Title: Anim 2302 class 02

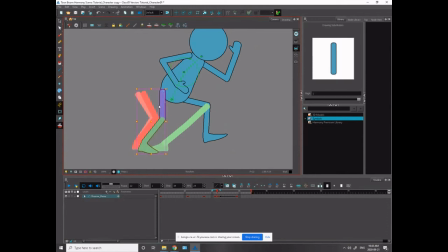[25:05]
But what I'm doing is I'm skewing the foot to make it look as if it's turning in this movement. Let's turn off this forward. I mean, it's confusing me a bit. There we go.
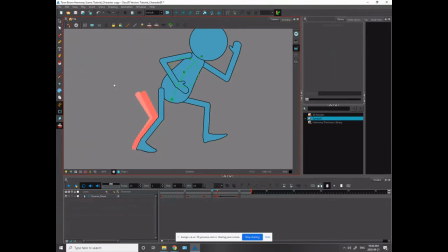[25:22]
So that looks pretty good. But now my knee is my limb has come off the line a bit. So now I'll skew it from here. And again, I'm hiding the big change from this leg build to this in that big part of the movement, right?
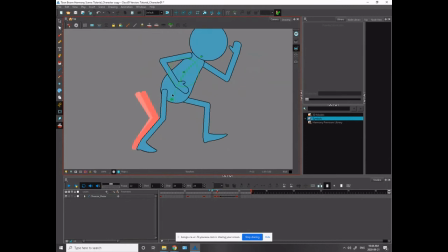[25:40]
So there's this frame, and then I pop into this frame. And that's where all my movement is happening. Like, that's where the big action of the punch is happening. And we don't even see it, okay? We don't even see that big part of the action. So this is a big difference between 2D and 3D, where in 3D,
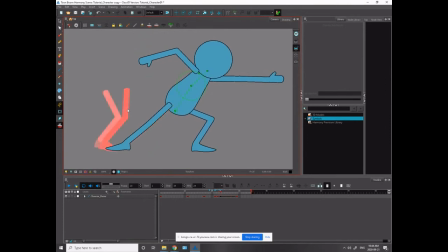[25:59]
the computer is showing all the movements all the time, and you can adjust the timing, but it's a bit harder to choose what is being shown. Here, the whole gig is choosing what you're showing. Okay? So a lot of animators show too much, and then their timing doesn't feel impactful.
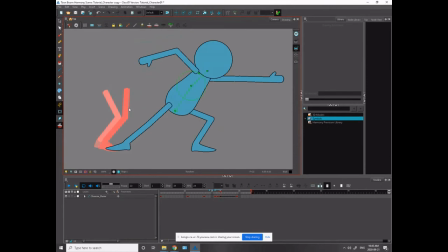[26:20]
Often in 2D, we're hiding the biggest part of the movement. So it's like the character will be doing, like, imagine Batman attacking all these goons, and he's like doing like a crazy spin move. You know, a spin move might sound super complicated,
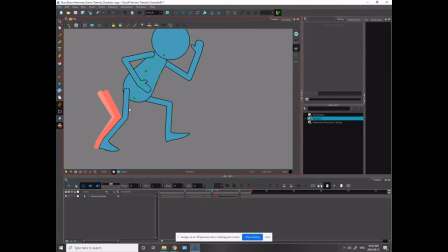[26:35]
but how can you draw that spin move with just like two poses and show those two poses in such a way that it sells a spin move, but you're not actually animating an entire spin move? That's the trick in 2D animation, is like knowing what to show and what not to show.
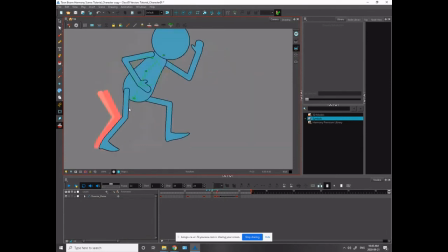[26:53]
So here I need to have that timing that's coming off, and then bang, impact. So he's not moving that far, and then bang. The big part of the motion is being hidden. And then he's recovering from it.
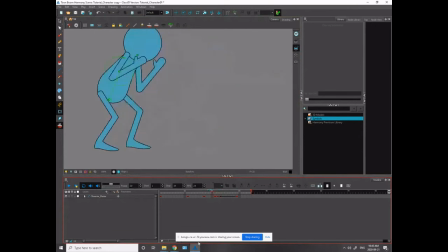[27:11]
So I think that works decent. I want to belabor the point. Yeah, that works decent. So now that I have those two working, I'm going to move these keys back into position. They're on every other frame. And that's the
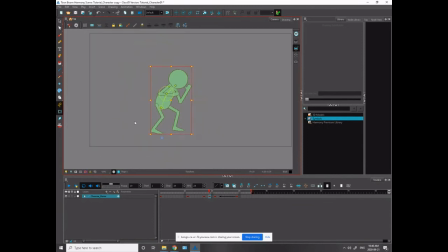[27:31]
method I just review and redo over and over again as I go through this. So let's take a look at it now. So you get a better sense of it now. So the character is stepping up and down. Bang.
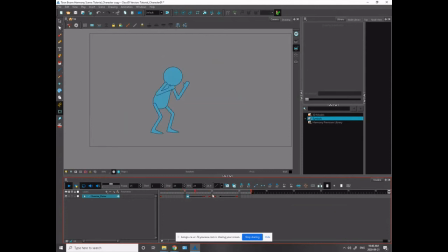[27:48]
I do think now, having seen it, I could probably get my character to go a bit lower on my overshoot to really sell it. So maybe my character comes a bit lower on this punch. Oh.
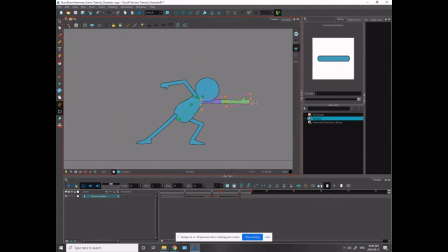[28:08]
Something like that.
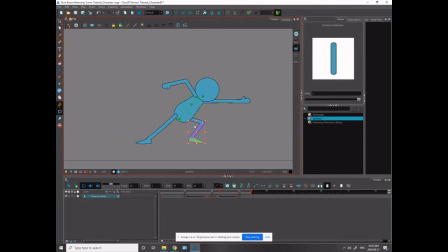[28:27]
I'll make my whole character come down harder, which will make the impact feel stronger.
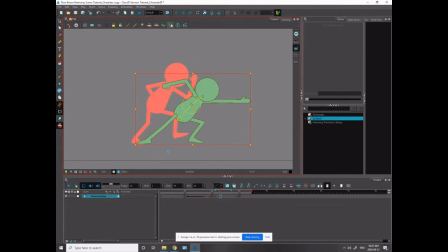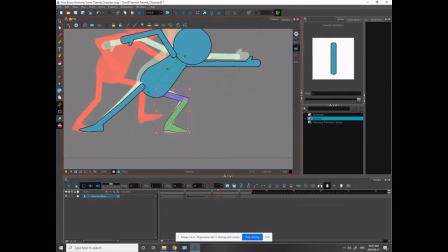[28:42]
So again, the big thing with 2D, I'm always trying to lock these feet, make sure that the foot is going where it's supposed to go. Pardon me.
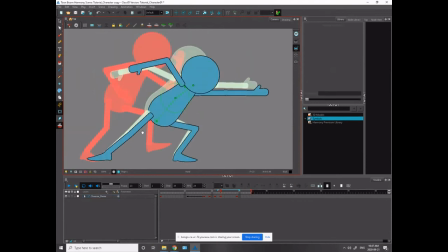[29:01]
Okay, then this leg will come down further too.